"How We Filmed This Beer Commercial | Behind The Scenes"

What's going on guys? Welcome back to another vlog. Today I want to share with you how I filmed this.
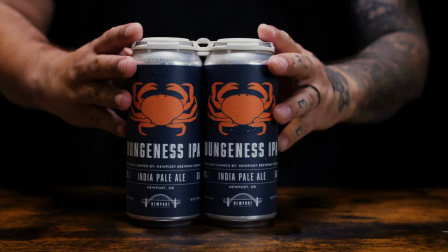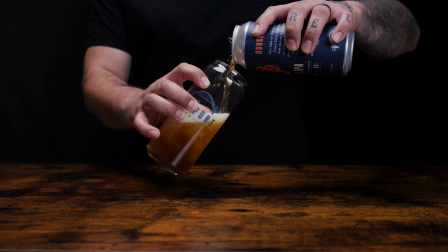So first off, before I go into any of the things that I did, I just want to say that this is something that you can do even if you're on your own.
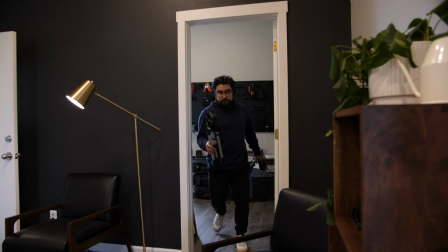23s
Some of you out there may not have a team to work with or an agency you're working with.
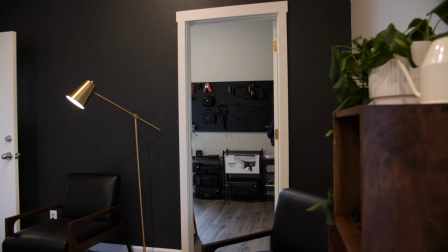28s
Some of us are by ourselves and I actually filmed this whole thing by myself. My wife was there to help but I did this with one camera and two lights and negative fill and things like that. So yeah, that's it. You can do this on your own. So first I wanted to go into my thought process on how I wanted to film this video. I knew that this was for a brewery and I've actually worked for breweries before in the past. I've been a bartender. I know what the scene should look like and feel like. So I wanted to go with something dark, moody, warm, as well as alive and a lot of color.
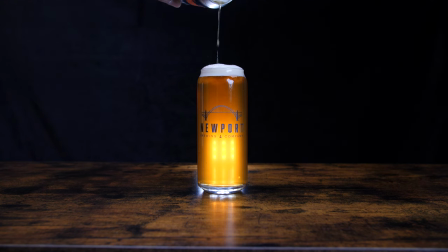59s
Really just bringing the focus on the product. So the way I got accomplished this was I cleared out one of our offices,
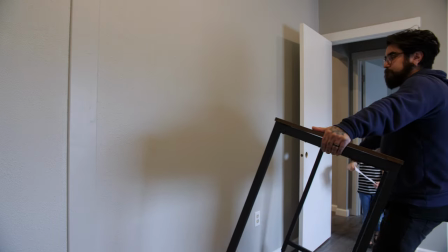66s
I brought in one of our standing desks and brought it away from the wall so that the subject can stand behind it.
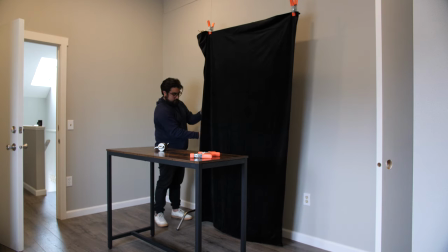71s
And then behind that I put up a black backdrop using our negative fill. And then to light it, I really wanted that light to be kind of almost like a spotlight, bringing the focus on the product.
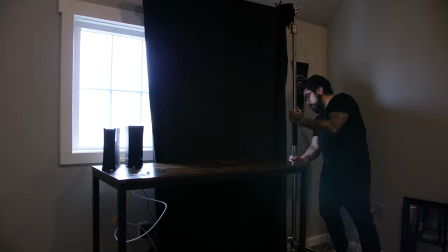82s
The way I did that was I blocked out the sunlight in the window and then I used our Godox 150.
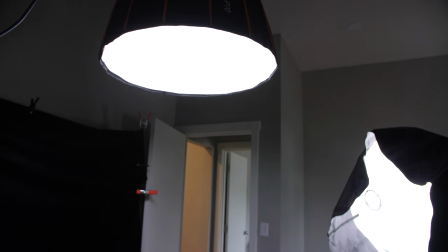88s
I had it really high up on the C stand facing straight down to kind of of just again get that spotlight feel. To front light it I used an Aputure 120D with a lantern light.
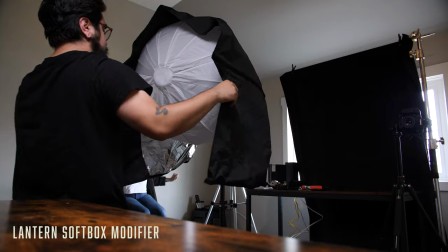99s
I put the skirt around it so I can control the light a bit better but I also wanted just the soft roundness around the can. When you're filming something really reflective you're going to get this harsh lighting and you're going to get it from studio lights so it was important
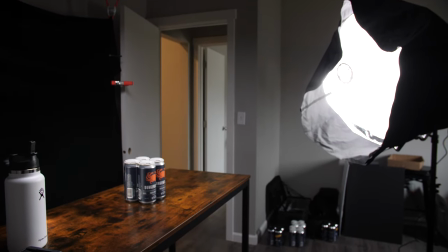111s
to me to kind of give it as much diffusion as I could and control that lighting around the room so that the rest of the room stayed dark and the product stayed lit. There is one shot actually where I used one more light.
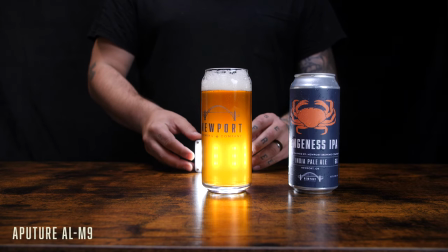120s
It was the little aperture mini lights and I used that to illuminate the can as well as the back of the glass after we had poured the beer in.
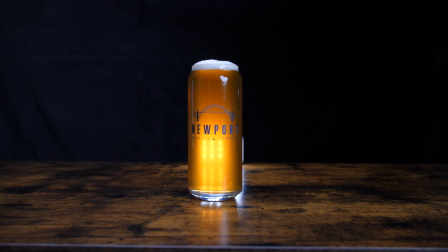128s
I really wanted the beer to just feel more vibrant, really just to make you thirsty. That's what I'm thinking. I don't know. So the way that I wrote this out, like I said from the beginning, was to give it that bar scene kind of feel.
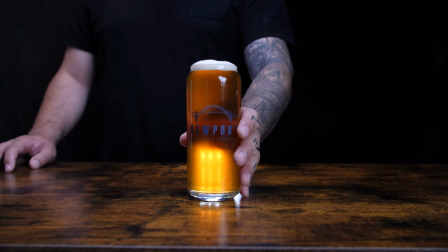140s
So what's the first thing that came to mind? It's the bartender sliding the glass across the bar to the customer. I started off with setting the can down. You could see the logo there so you know what we're pouring and then it moves on to me sliding the glass into my hand.
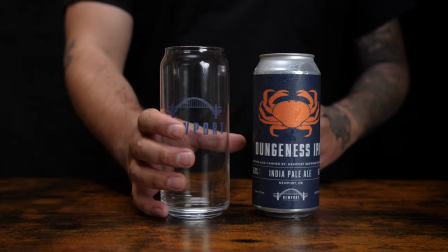155s
I must have done this like 36 times. I don't know why I couldn't get it right but I really just wanted to get the logo right front and center so the perfect slide logo's there. You see what we're pouring. The next thing I wanted to do was give it that liveliness, that playfulness. My idea for this was to have the can explode. Normally, when you go to a bar, you probably don't want your beer exploding and going all over the place.
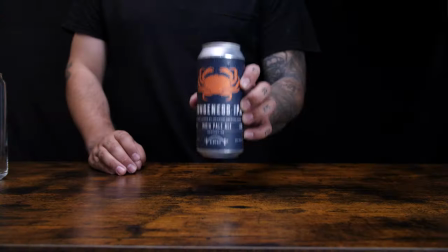178s
It's going to get extra frothy at that point. Nobody wants to drink foam. But we wanted to do this just to kind of give it some life. And actually, we were super lucky to get that shot in one take. In tandem with this project, we also did a product photography shoot for a billboard for this same product. And my wife was the subject for that. we must have gone through eight or nine beers. There's beer all over the floor. It smelled like a brewery in there. It was a mess. But yeah, it was super fun. Anyway, we were lucky to get it in one shot for the video.
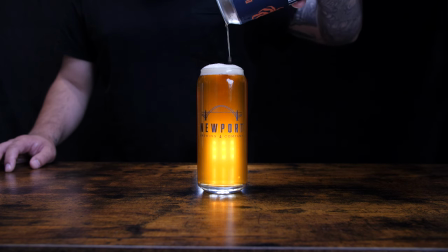210s
So for the pour, I knew that I was going to be completely hands-off with the camera. So I put it on sticks.
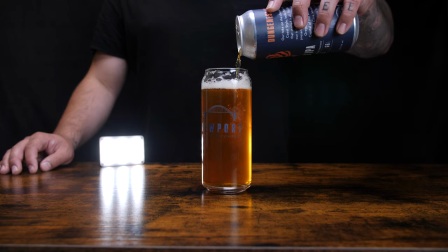215s
I also wanted to, again, separate the glass from the background. So I used the Aputra mini light to illuminate it from the side and from the back.
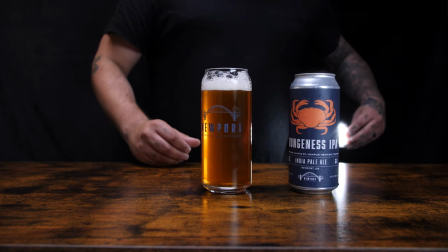222s
I took two different angles on that and then spliced that together in post with a few handheld
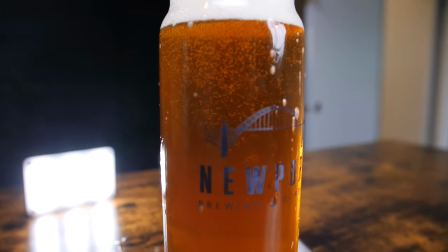228s
shots going up and down the glass to really get the you know the beer sides going up and down or up they only go up. I wanted to get a detailed shot of the pour to make it look more attractive and in turn make the viewer thirsty. So the next thing I did was I brought it into post and I started cutting up clips and doing a bunch of speed ramps.